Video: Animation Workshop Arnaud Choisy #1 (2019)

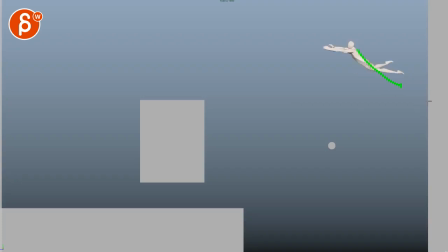(16:17)
I feel like we want to do one more pose where this is your origin and the point, the foot still points at origin. And you can still have that other leg here. And then you get into this higher thing. And I still, just like here on this jump, I feel like we can exaggerate and hold this here,
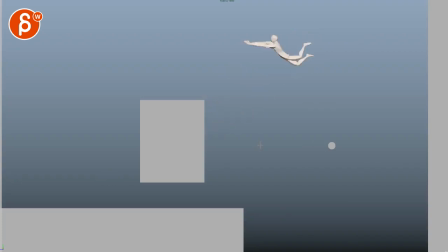(16:35)
ease into this section a bit more to then snap down into this. And what could we do here? I think once you get to here, I feel like this is always the same pose. I know arms are changing a little bit, especially through here. Other than that, the upper body feels a bit similar there.
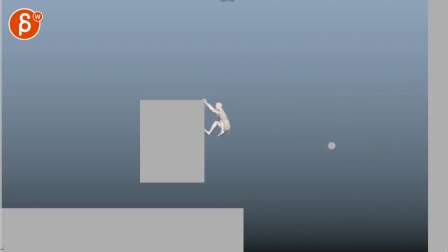(16:57)
Yeah, it feels a bit fast. I feel like you want to do... And he lands like this. I mean, you might explore...
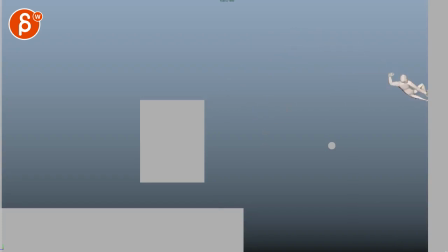(17:15)
Not that you want to go into Spider-Man territory, since it's not a Spider-Man shot, but where he could do this, and with that hold here, then change posture, and then do a reverse C curve there,
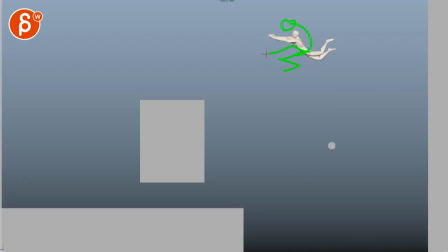(17:27)
where then he gets into, you know, where something is suddenly a bit more like that, so that he would land foot first to, or leg first, in my horrible drawing, right? So it's kind of, the legs are cushioning that impact, ba-boom!
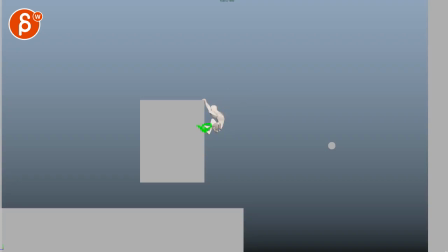(17:44)
And then that's first, and then the body comes down into this pose. I'm only saying this just because that might force the character to change direction here, which gives this more of a silhouette change, because I'm kind of reacting to this silhouette being the same for so long.
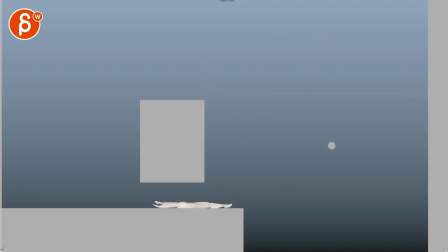(18:04)
Then the other thing, the last thing is that after all of this, right, all of this energy of, and then it's, okay. So I don't know if that's planned, if you want that casual contrast of all this action suddenly,
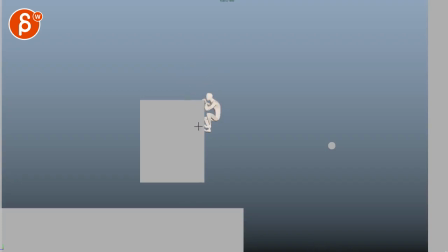(18:22)
but I don't know, for some reason I was expecting after this to do kind of a push off where he arms are stretched out, shoulders down, head looking up, you know, pushed off, and it's this, and he lands there with a bit of a 1-2 bounce
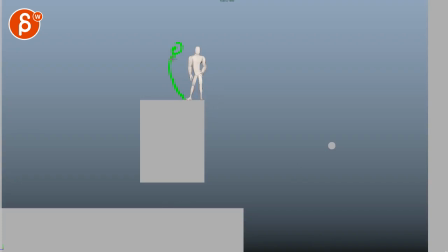(18:43)
action, and then he is, you know, I don't know, there's something where da da da, he's more standing there like a superhero. But this is this seems to me, it just comes out of nowhere. It's this weird,
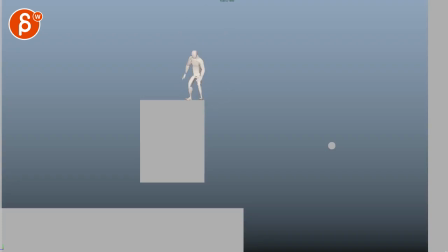(18:58)
I wouldn't say emotional change, not that this is a crazy emotional shot, but there's something where the feeling and energy is all about action, and then it's more like, all right, how are you doing, type of thing. So personally, I would tweak it like that.
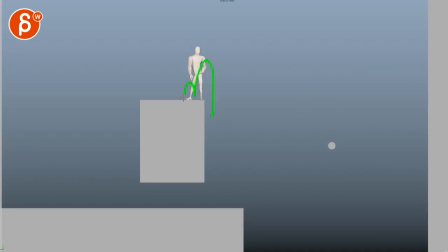(19:12)
Like I said, where it's kind of a jump up and a pow, like a nice, nice, energetic, athletic bounce. And then he has a cool pose at the end that's more kind of a, you know, like puffy chest out, stretched out leg,
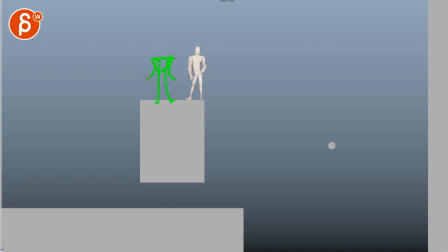(19:28)
where it's just more of a hero pose and arms back. And not that my pose is great, but that's kind of the feeling that I have for the end of the shot, which of course you can completely disagree.
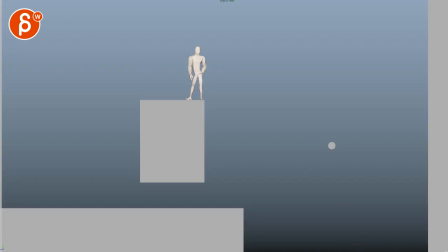(19:40)
It's your shot, but these are just my thoughts. All right, thank you. All right, there's an email. You can sign up, you can start whenever you want, you can submit whenever you want. You get 16 submissions. Either way, a like and subscribe would be awesome. All right, thank you.